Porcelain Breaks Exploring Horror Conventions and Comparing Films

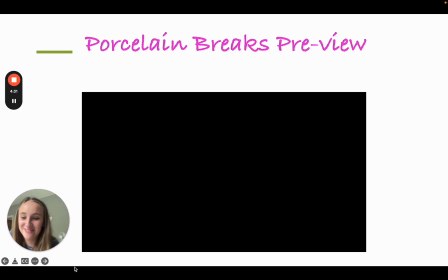So that was Porcelain Breaks.
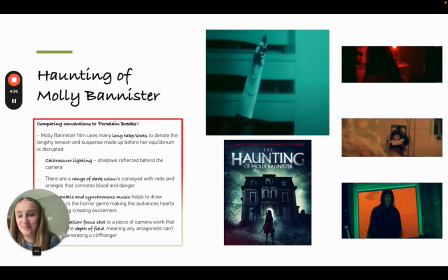So my first comparison that I'm going to be looking at is The Haunting of Molly Bannister.
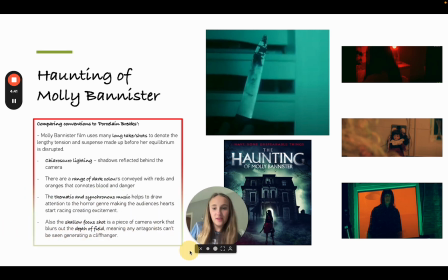So I'm just going to move myself across there. So in comparison to Porcelain Breaks, Molly Bannister uses many long takes and shots. So we use kind of a more like fast-paced shots because we want to show the different types of
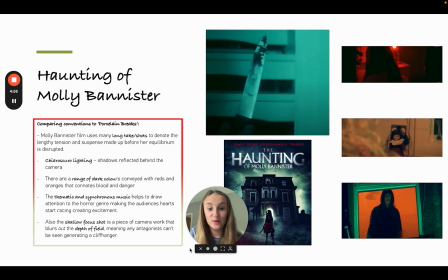typical horror doll conventions that are used within the doll's house. because in the Molly Bannister film, they wanted to note the lengthy tension and suspense made before her equilibrium is disrupted. They also use the chiaroscuro lighting, where the shadows are reflected behind the camera, and the range of dark colours.
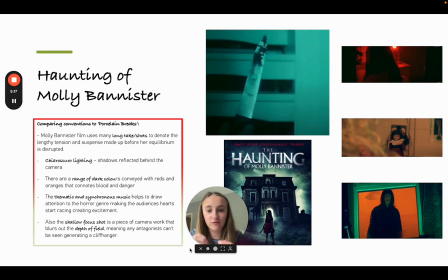So typically in horror films, they use kind of red in order to represent and connote blood. They use kind of black as a sense of macabre and death. As well as this, they used thematic and synchronous music, which we used to help draw the attention to the horror genre, making the audience's heart start racing.
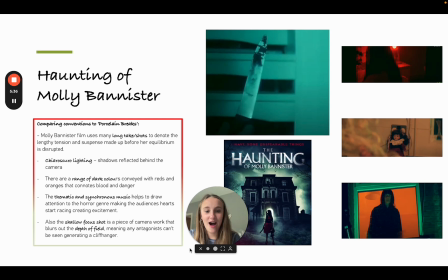So typically in horror genre films, the whole reason why there's a lot of death and a lot of disruption to the innocence of victims is because they want people to feel more engaged in the film and the target demographics to keep watching in order to reach the end of the film. They use
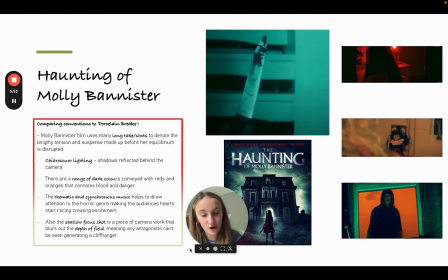a shallow focus shot, as you can see here, where there's the doll kind of in the background and it's kind of blurred at the top of the screen, meaning many antagonists can't be seen. So it's kind of like hiding the victim's face, as I said before.
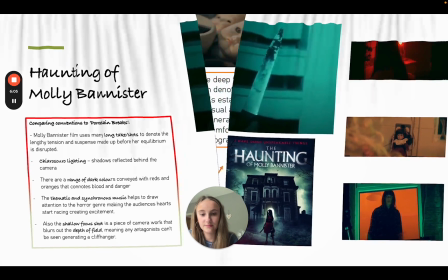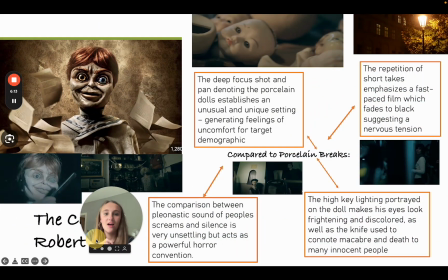Okay, so next I'm going to explore the Curse of Robert. So they used a repetition of short takes, which is similar to Porcelain Breaks, and it shows kind of how the fast-paced film generates this nervous tension.
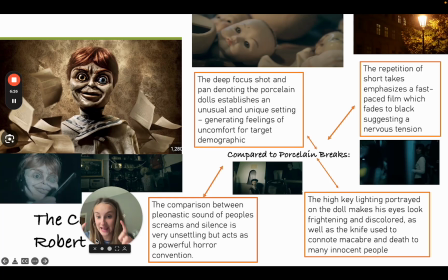They also used high key lighting, which we used at the beginning to kind of show how they're like the psycho twins, but in reality they might seem as if they're innocent, but they're actually psychotic. In The Curse of Robert, the high key lighting, which is portrayed on the doll, makes his eyes look frightening and distorted,
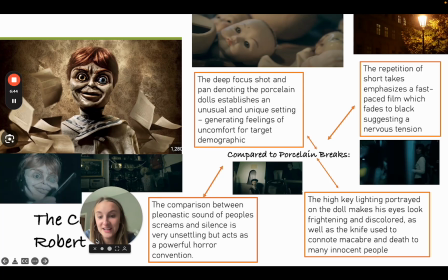as well as the knife used to connote macabre to many of the innocent people. As well as this, which is very similar to Porcelain Breaks, there's a comparison between the pleonastic sound of people's screams and silence, which is very unsettling and a very powerful horror convention, which is what we used in our opening sequence.
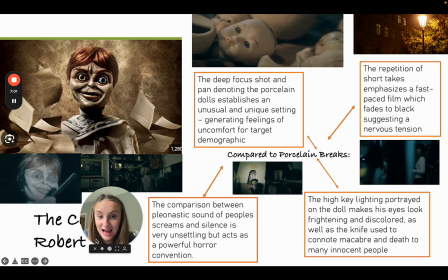Then they used a deep focus shot and a pan denoting the porcelain dolls and establishing kind of that unique setting and making that feeling of uncomfort for the target demographic.
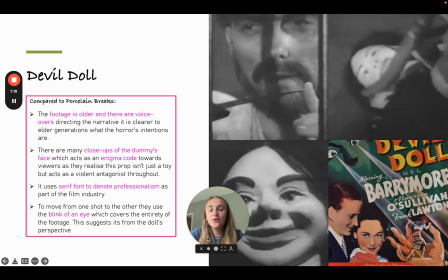Okay, finally, we have the Devil Doll. So, in the kind of, because it was produced in 1964, they didn't have the typical technological convergence that we have nowadays. So they didn't have the dioptic lens that we were able to use and the different colours that were able to be denoted.
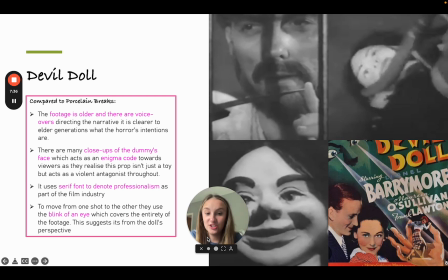So they had to use kind of the cameras which only show kind of like that glitchy and that grey footage. However, they used voiceovers, which we didn't use, and it helped to direct the narrative more clearly to the elder generations and what the intentions of the horror film are, which is extremely effective.
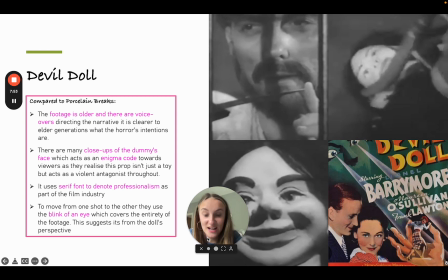They use many close-ups of the dummy's face, which acts as an enigma code towards viewers, as they realise that the prop isn't just a toy, but acts as an antagonist throughout. Within our film, we used, so Laurel Timpson, she was amazing.
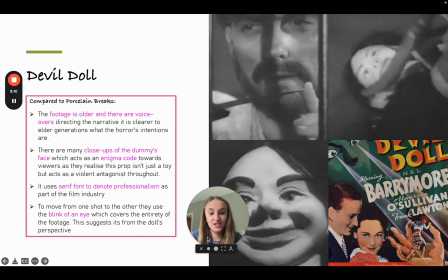She helped us to create this ribbon font, which helped to relate to the typical kind of bows that they wear in their hair, so relating to the mise en scène. However, Devil Doll used the serif font in order to denote professionalism as a part of the film industry.
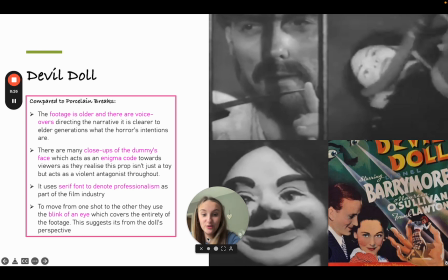And finally, a typical editing technique which was used by many doll horror genre films was the blink of an eye, which covers the entirety of the footage, suggesting that the whole film is kind of from the doll's perspective, as if they are the main narrator.